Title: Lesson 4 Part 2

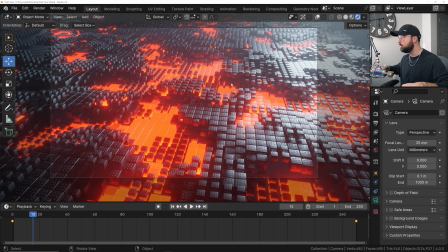So the lights are literally connected to our camera so that wherever the camera goes, the light goes, again, keeping everything looping nice and seamlessly.
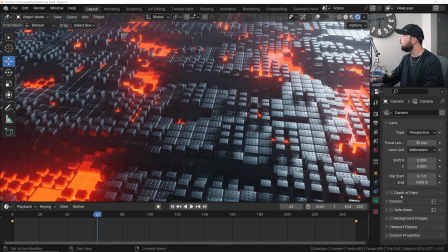If you want to have some fun with it, you can go ahead and click on depth of field,
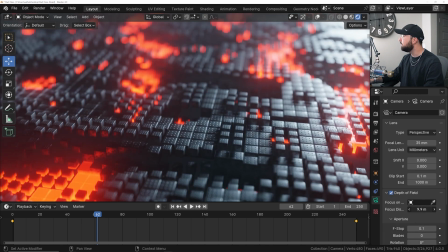bring some depth of field into this animation like this, maybe, to kind of,
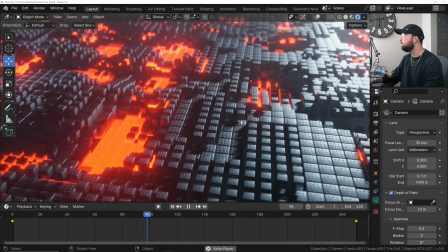keep the viewer's eyes in whatever place you want them to be. But now we're all done.
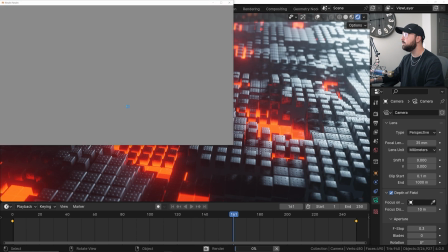We're going to go ahead and click the render image just to see how this would look as a final piece.
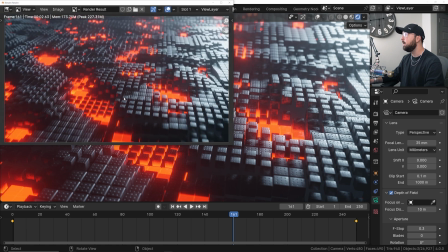Now we're introducing a little bit of motion blur, and this piece is and looks awesome.
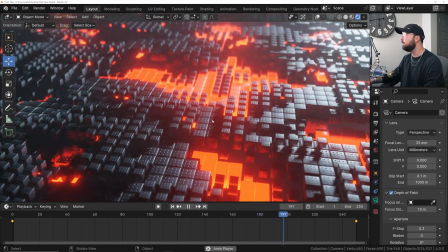And there's still more room to tweak things. You can still add some more things to make it look awesome.
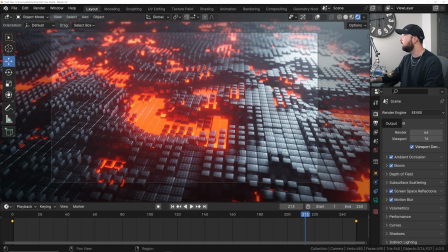So let me show you how to export this out. So there we go. Go ahead and save your project file. I'm going to go ahead and save mine, and we are done with this whole lesson.
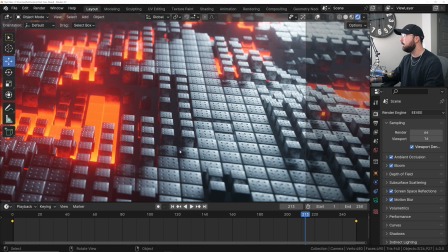I mean, this looks really nice right here, but everything is done, ready to go. We're all good. Hopefully you learned some stuff. This is the end of this first Geometry Nodes project. We built out this whole thing. There's a lot to apply to other ideas. But yeah, that's the end of this lesson.